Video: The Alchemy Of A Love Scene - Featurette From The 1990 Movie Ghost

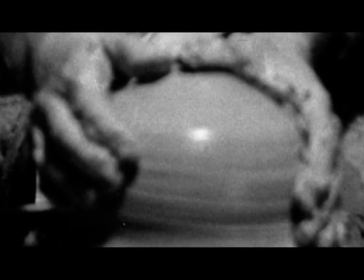When I first conceptualized Molly, I wanted her to be a really strong woman.
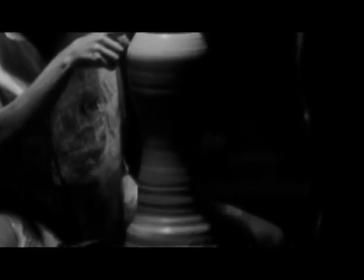And I thought of her as a sculptor like Marisol, who worked with wood. And I envisioned her with these big blocks of wood, and with big hammers, and really going at it, and really powerful. Somehow the image of her there, bang, bang, with a hammer and chisel, it felt like I had somehow a cliché, and I don't know whether you would quite believe it. I think the pottery thing was still that she could be tough, but that the shapes that she could make would be sensuous.
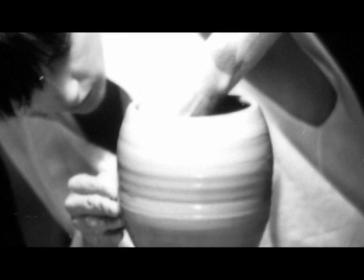Pottery just kind of did all of that. I was sitting in a scoring session for the naked gun,
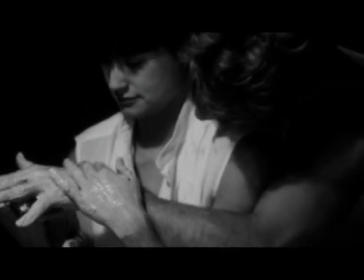and one of the sound editors had a magazine that she was reading, and it was a pottery magazine.
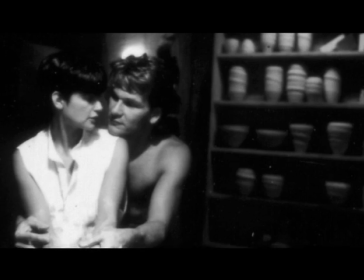And I said, what is this? And then I think, wait a minute, this could be sensual.
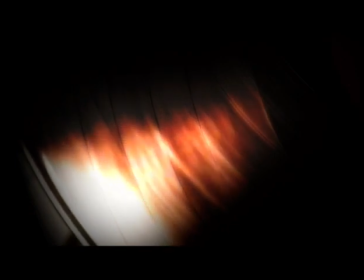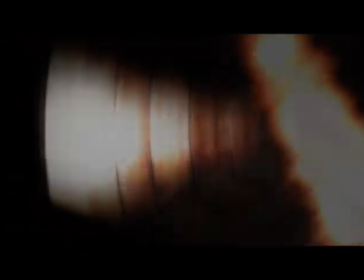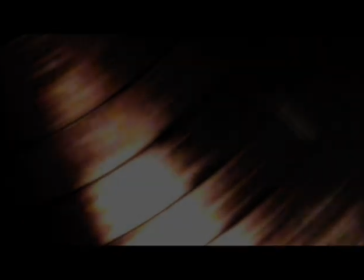Demi took pottery lessons. I remember the two of us went down, and she picked it up much quicker than I did.
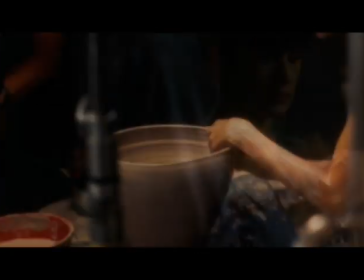I couldn't do it, but it was important to her to be credible on screen. I just didn't want my pot to wobble. Like a surefire sign that I was no good, and I was faking it.
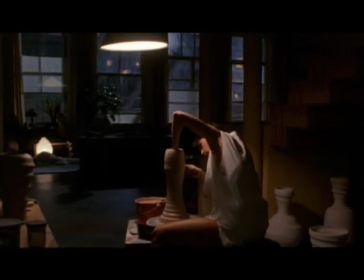We had potters who had trained her, who were on set when we were shooting,
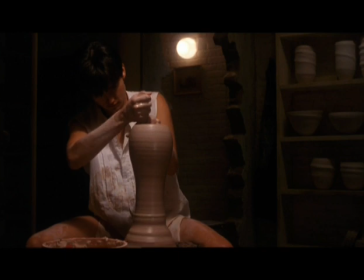and they actually did start some of the pots, and then Demi would come in and work with them. Jerry prepared very well the scene. You see, Jerry's director, we think ahead of time.
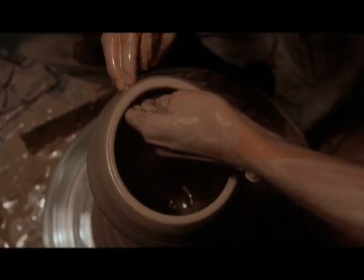He prepares very well mechanically. There's a lot of footage of things flopping and spattering. You got that machine going too fast, and, you know, the whole crew would be covered with pottery. We were pretty greased up in that mud and clay for quite a while.
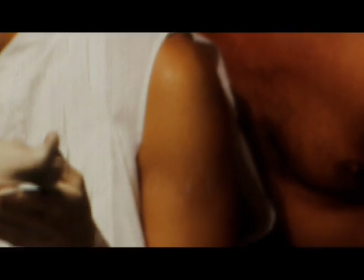This is like, you know, movie secrets. It was like, how to have that slip, that wetness, so it was sensual, but not that it spattered all over their faces.
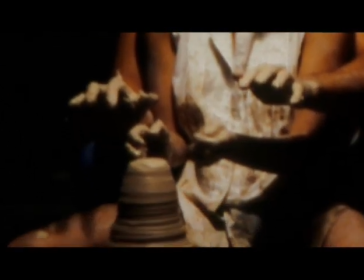It was a great education and a great exploration of creativity that's very physically inclined, and it's very, very sensual. I mean, even when you're working alone, I mean, just getting your hands in the clay. Playing in that mud stuff and all over your arms, that was pretty sexy. Definitely got my juices going.
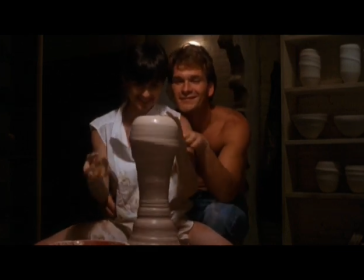I thought it was really brilliant that it's used within the sensuousness of our love scene.
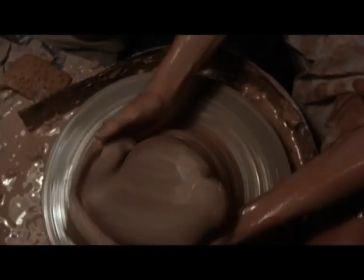Oh, no. I hope it wasn't a masterpiece. Well, it's not now.
Nobody expected it to fall. Demi recovered so quickly about, oh, well, she wasn't angry, she wasn't disappointed.
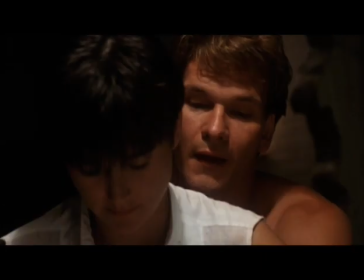In a way, the whole nature of their relationship was shown in that moment.
Just let the clay slide between your fingers.
What I like about this scene is simplicity. Simplicity.
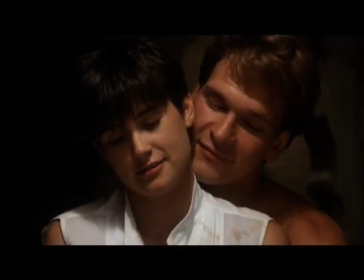If you remember, it's kind of two-shot and he's sitting behind her. and the most simple line.
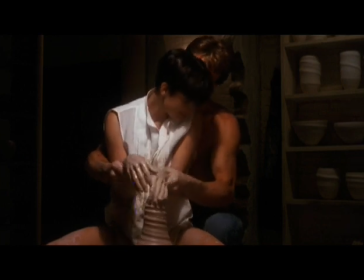There was an unbelievable eroticism to the two of them, shaping this very phallic kind of bowl. And then there's the music. There's that incredible song.
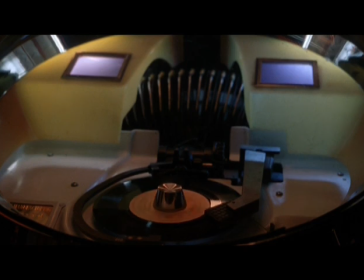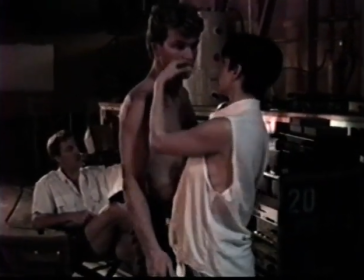Lisa Weinstein, one of the producers, just brought in this tape and said, you know, I think I found the perfect song.
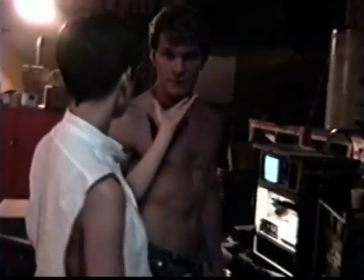The longing of that music, The pain of the music is wonderful. Once we picked Unchained Melody, and it had such relevance to the story, especially relevance that grew over the time of the story.
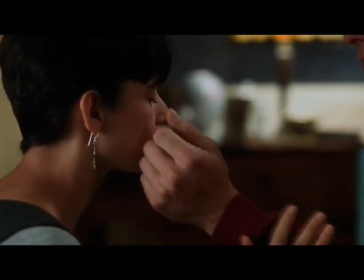When Oda Mae gives her body to Sam and allows him to touch again, that touch is filled with that song.
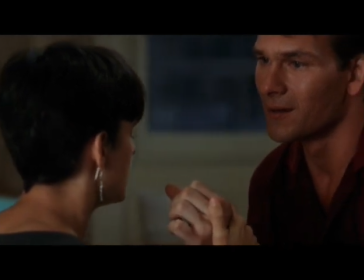It did have a great deal of revival as a result of Ghost, because it was an old song. It came back and has taken on a whole new kind of place in the literature of music.